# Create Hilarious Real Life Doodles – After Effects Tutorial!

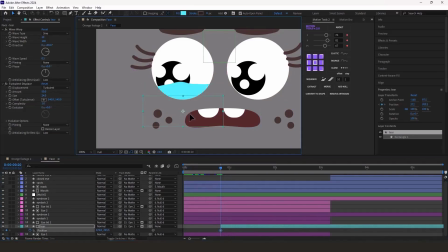(21:16)
In the beginning, there are no tears,
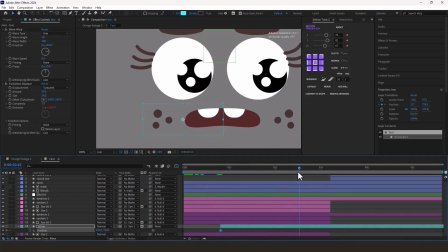(21:20)
but little by little they build up inside the eyes, until finally the orange starts crying.
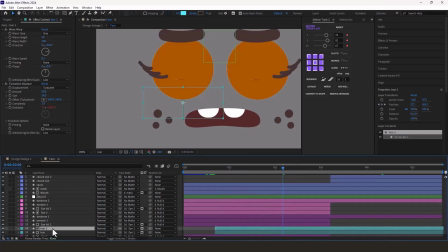(21:31)
And I duplicate this tear layer for the other eye.
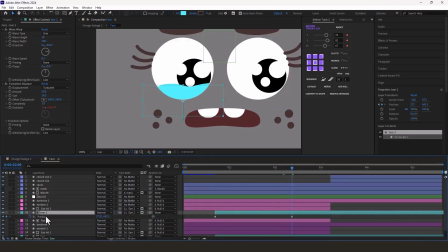(21:34)
Just make sure to select the position keyframes and move it to the other side without breaking the animation.
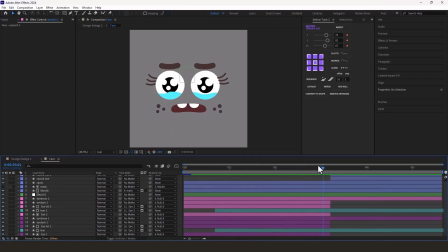(21:43)
Now let's work on animating the mouth. To animate the mouth, first let's think about how the story unfolds. I want the orange to first look at the slices, then at the knife. After realizing what's about to happen, it should start crying, open its mouth wide,
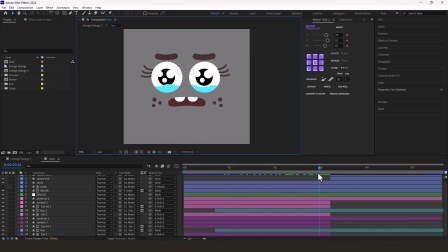(22:02)
and scream, so we can really sell that emotional reaction.
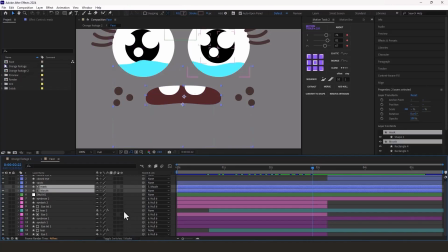(22:07)
To do that, I shade all the layers except for the mask and mouth layers to make the animation process easier.
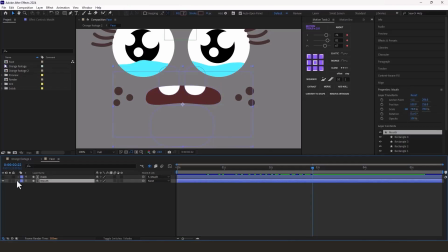(22:16)
So here's the plan. About 7 frames before the eyes close, I'll set keyframes for the mouth position and the mask path.
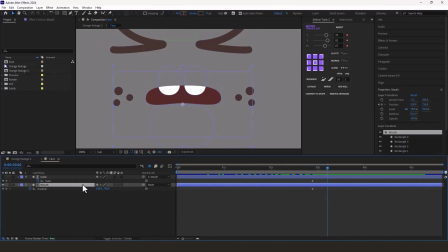(22:35)
Then right when the eyes close, I move the mouth slightly up and shrink the mask, making it ready to scream.
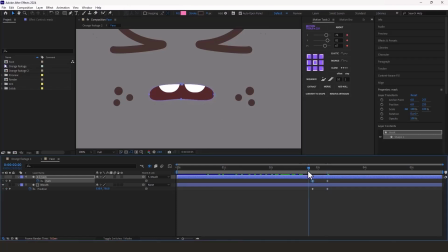Ten frames later, I double click on the mask path to scale it up a bit.
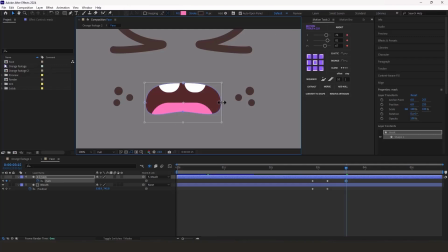And also return the mouth position to its original state.
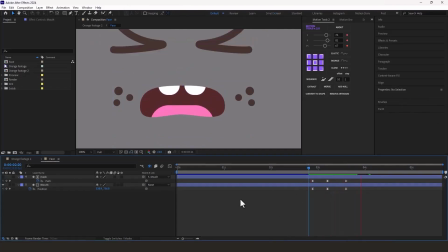(23:20)
And make all the keyframes easy. We can repeat this action again to make the scream even more dramatic.
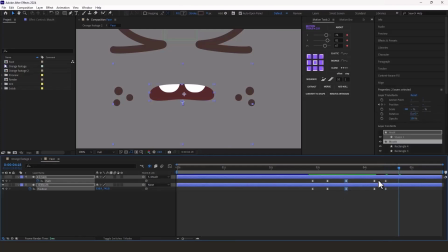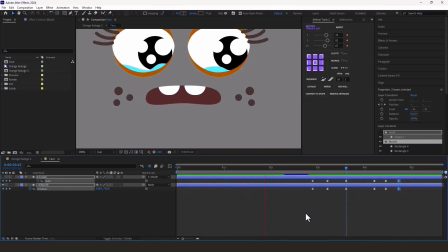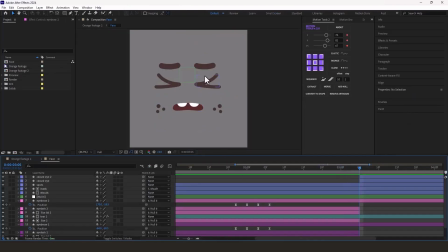(23:47)
For the eyebrows, it's better if they move down slightly when the eyes close. So I copy the eyebrows keyframes and paste them at the moment the eyes close.
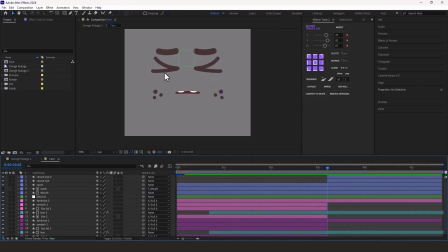(24:06)
Now this is the moment when the tears should start flowing from the eyes. So I draw a new shape for the tears and place it below the eye layers.
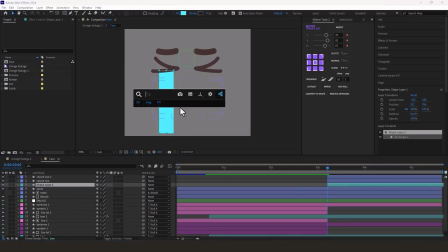(24:20)
I add the wave warp effect to it. Set the height to 15 and the width to 130 and adjust the direction downward. Then I duplicate the tear and move the second one to the right.
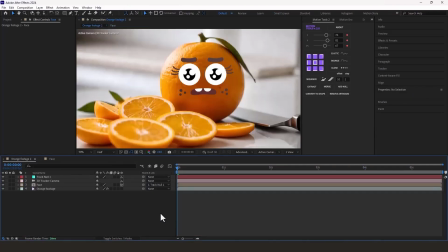(24:38)
Let's see the results so far and see how it looks.
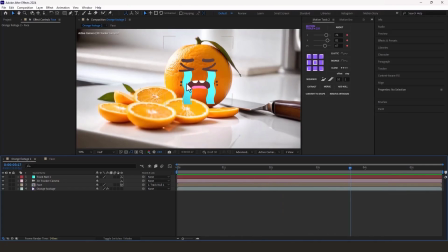(24:43)
Looks like the tears need to go further down.
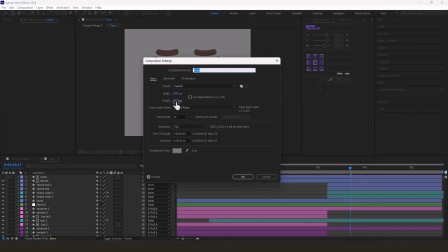(24:48)
So I go into the face count, increase its height to 1400 and extend the tears downwards.
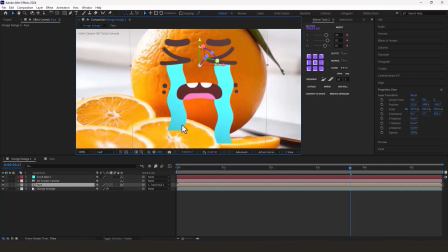(24:56)
As you can see, the tear shapes now extend nicely to the bottom. Now I have to mask the tears so they fit into the scene properly.
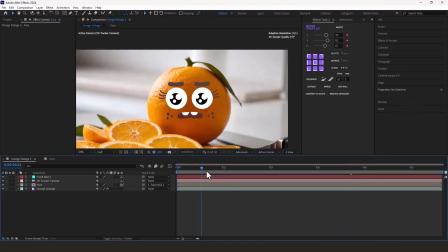(25:09)
Alright, the tear animation is now working correctly.
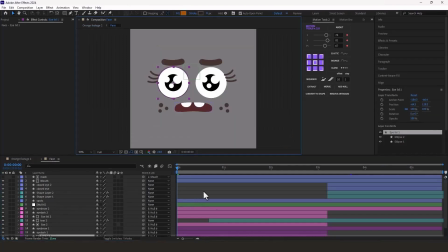(25:13)
To make the animation more engaging, when the eyes move left and right, the whole face should move a little too.